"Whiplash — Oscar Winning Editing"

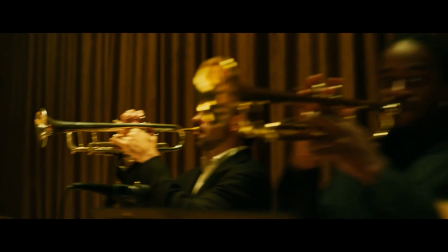Every cut and every shot is a perfect visual representation of what the music sounds like.
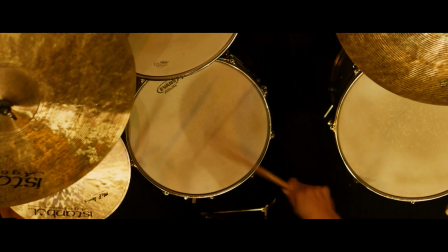The drum shots are in sync with Andrew's drumming. In fact, the shots are exactly 9 frames each in this section.
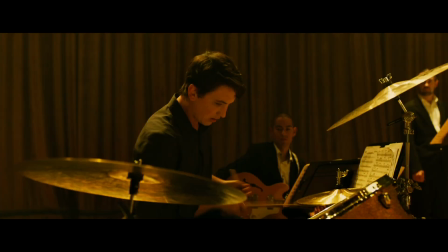That's very precise editing, which mimics Andrew's precise drumming in this scene.
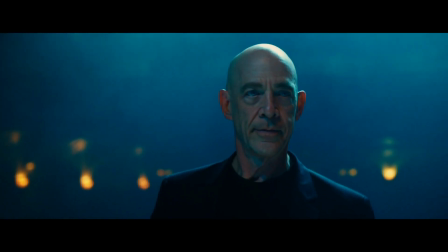A great example to compare to is the upswinging performance. Fletcher has sabotaged Andrew by not giving him the music chart.
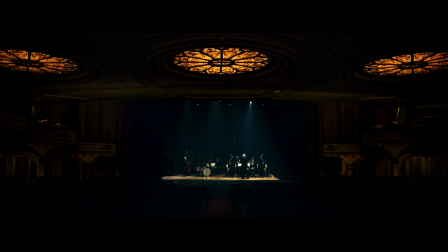Andrew has no idea how to play the piece, and the edit follows his drumming by being drawn out and awkward.
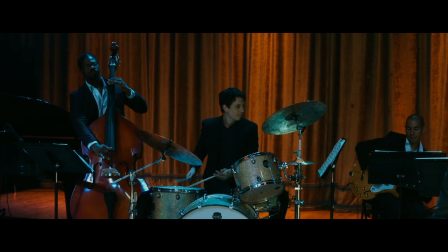The edit isn't precise at all, just like Andrew, clumsily trying to drum to the music.
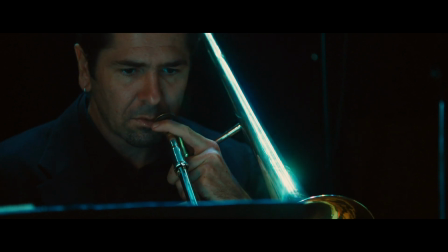The awkwardness comes through the various shots of the band members looking over to him, shocked at how badly he's playing.
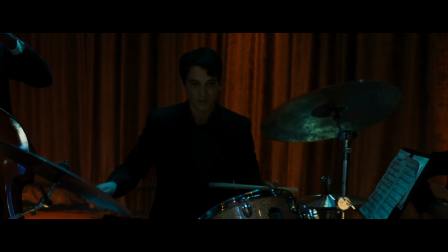The shot at the end of the piece perfectly portrays the whole scene.
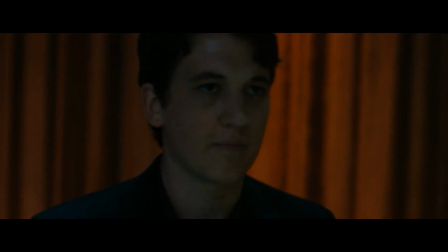Fletcher ends the piece on a hard downbeat, and then we cut to Andrew, who is still playing, not realizing it's over.
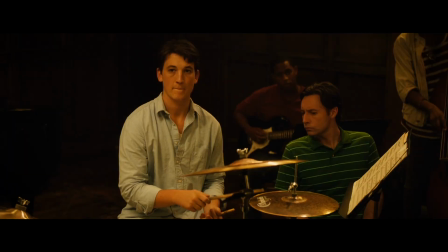Another example is during the first band practice scene. Andrew is playing for the first time, and he's not playing in time with Fletcher's tempo.
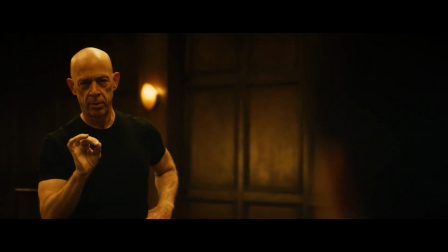His drumming is rushing.
Not quite my tempo.
The edit follows Andrew by also rushing.
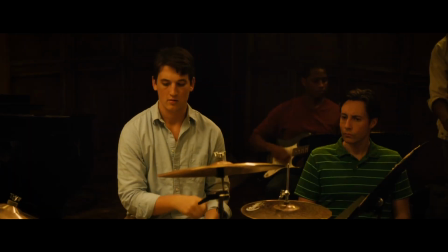This can be seen by the jarring cuts of Fletcher waving for him to stop playing.
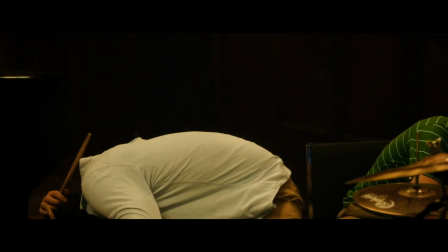After many failed attempts, Fletcher throws a chair at Andrew.
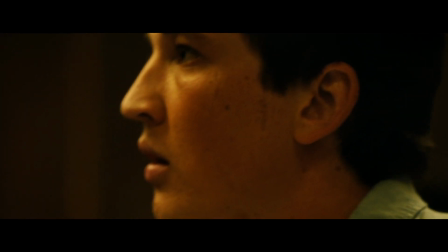The rest of the scene still has the sharpness and intensity of the jazz drummer rhythmic structure,
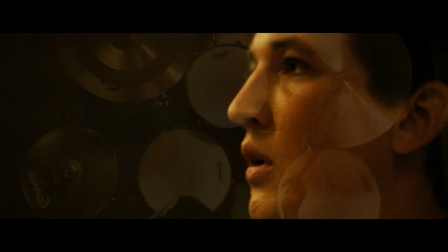even when it's not being cut to Andrew playing music. The sporadic editing is partly what makes Fletcher feel so intense.
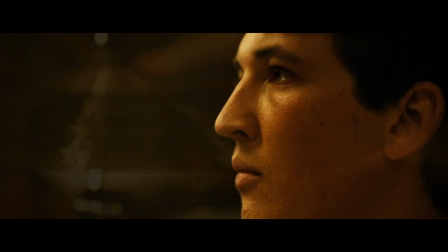The edit isn't predictable like it is during a performance scene, and this makes the audience uneasy. It also mimics Fletcher's unpredictable rage.
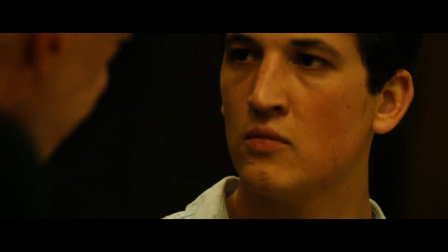The brilliance of Whiplash is its action editing style that subverts what the genre typically calls for.
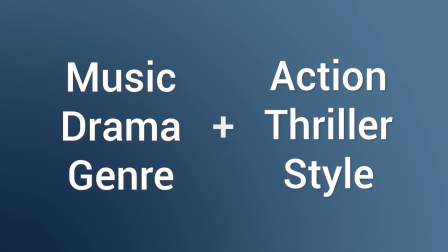Combining the music drama genre with an action thriller style is what makes the film so unique.
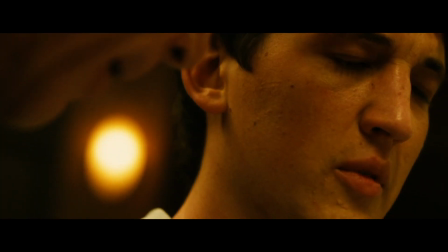This genre blend works perfectly to make this scene with Fletcher much more intense. Damien always wanted to make an action movie first, an action thriller first, and a music movie second. So he knew that there was going to be some really fast-paced and fast-paced action and a lot of fast cutting.
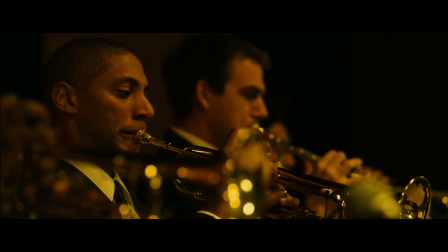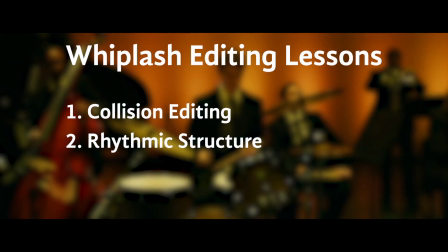The third lesson to learn from Whiplash is how to use micro-pacing to create dynamic edits.
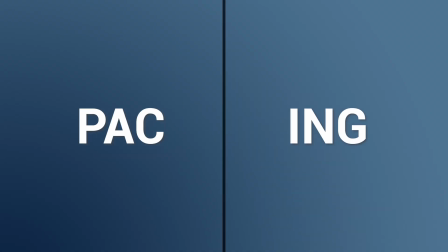Pacing can be split up into two categories, micro and macro pacing.
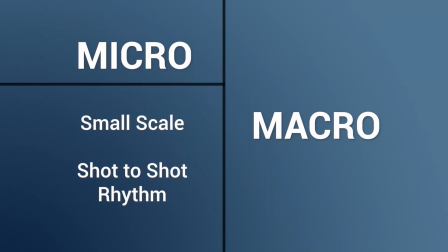Micro pacing is the small-scale, shot-to-shot editing that happens in a film,
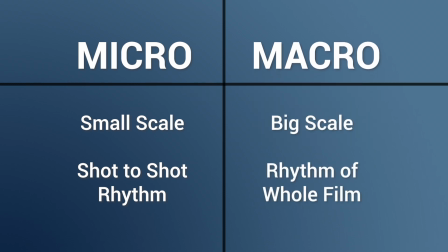while macro pacing is the big-scale pace and rhythm of a film as a whole.
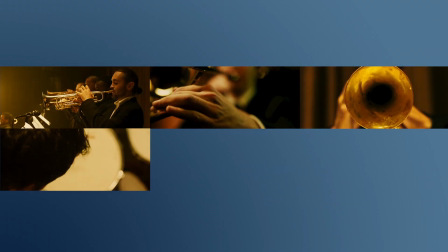Micro pacing is focused on the flow of individual cuts.
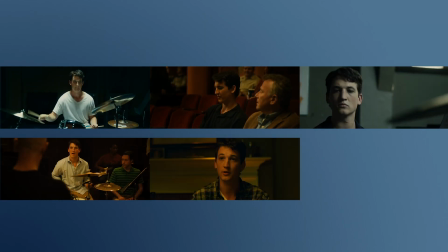Macro pacing is focused on the flow of scenes, sequences, and even acts of a film.
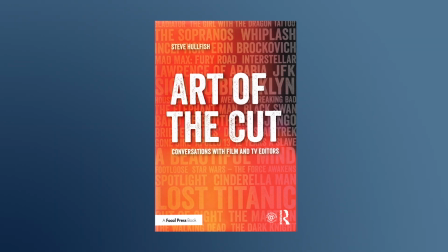In his book, Art of the Cut, editor Steve Holfish explains how micro pacing can be compared to music.
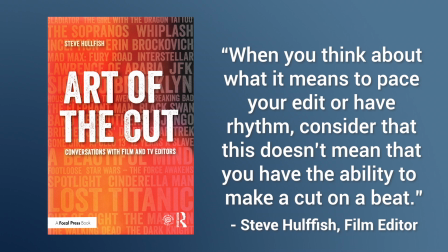When you think about what it means to pace your edit or have rhythm, consider that this doesn't mean that you have the ability to make a cut on a beat.
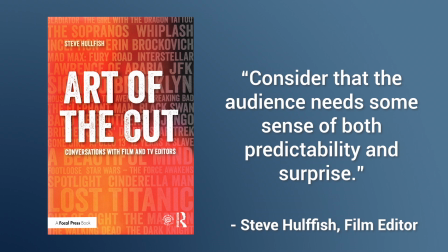Consider that the audience needs some sense of both predictability and surprise.
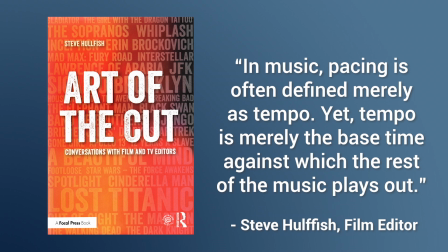In music, pacing is often defined merely as tempo, yet tempo is merely the base time against which the rest of the music plays out.
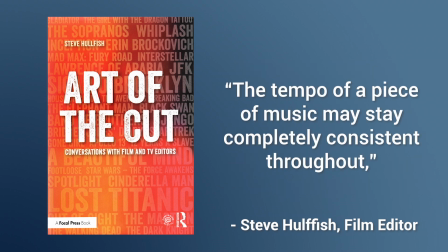The tempo of a piece of music may stay completely consistent throughout,
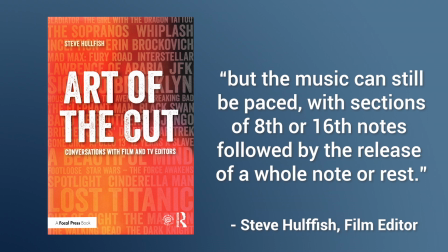but the music can still be paced with sections of 8th or 16th notes, followed by the release of a whole note or rest.
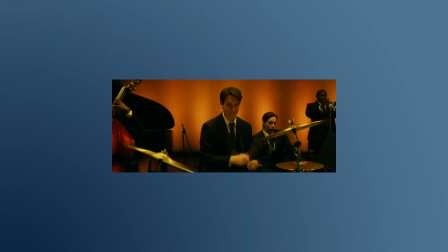So let's think of micro-pacing musically. You can think of a shot being like a musical note.
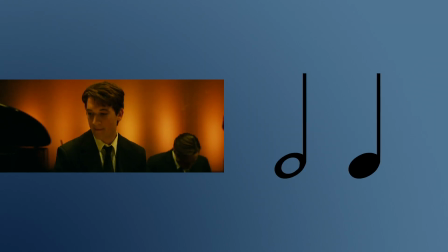A longer shot length could be half or quarter notes, while quicker shots would be 8th or 16th notes.
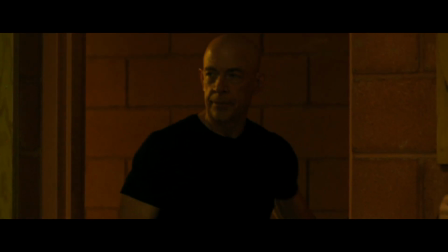The important thing about pacing is that you need to change it up.
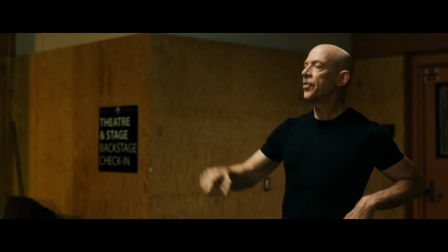How boring would it be to listen to music where they play every note as a quarter note or as half notes?
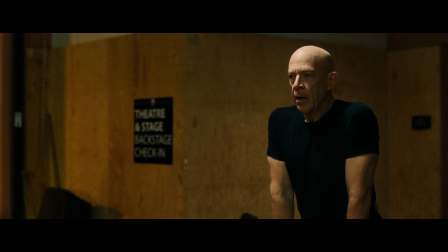And yet sometimes that is what we do as editors. Don't do the same pace for every cut.
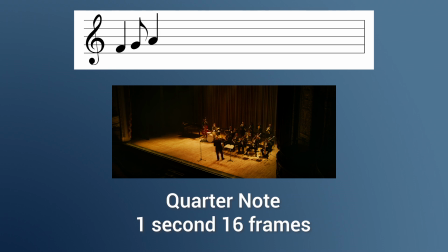Throw in some 8th notes or 16th notes into that edit.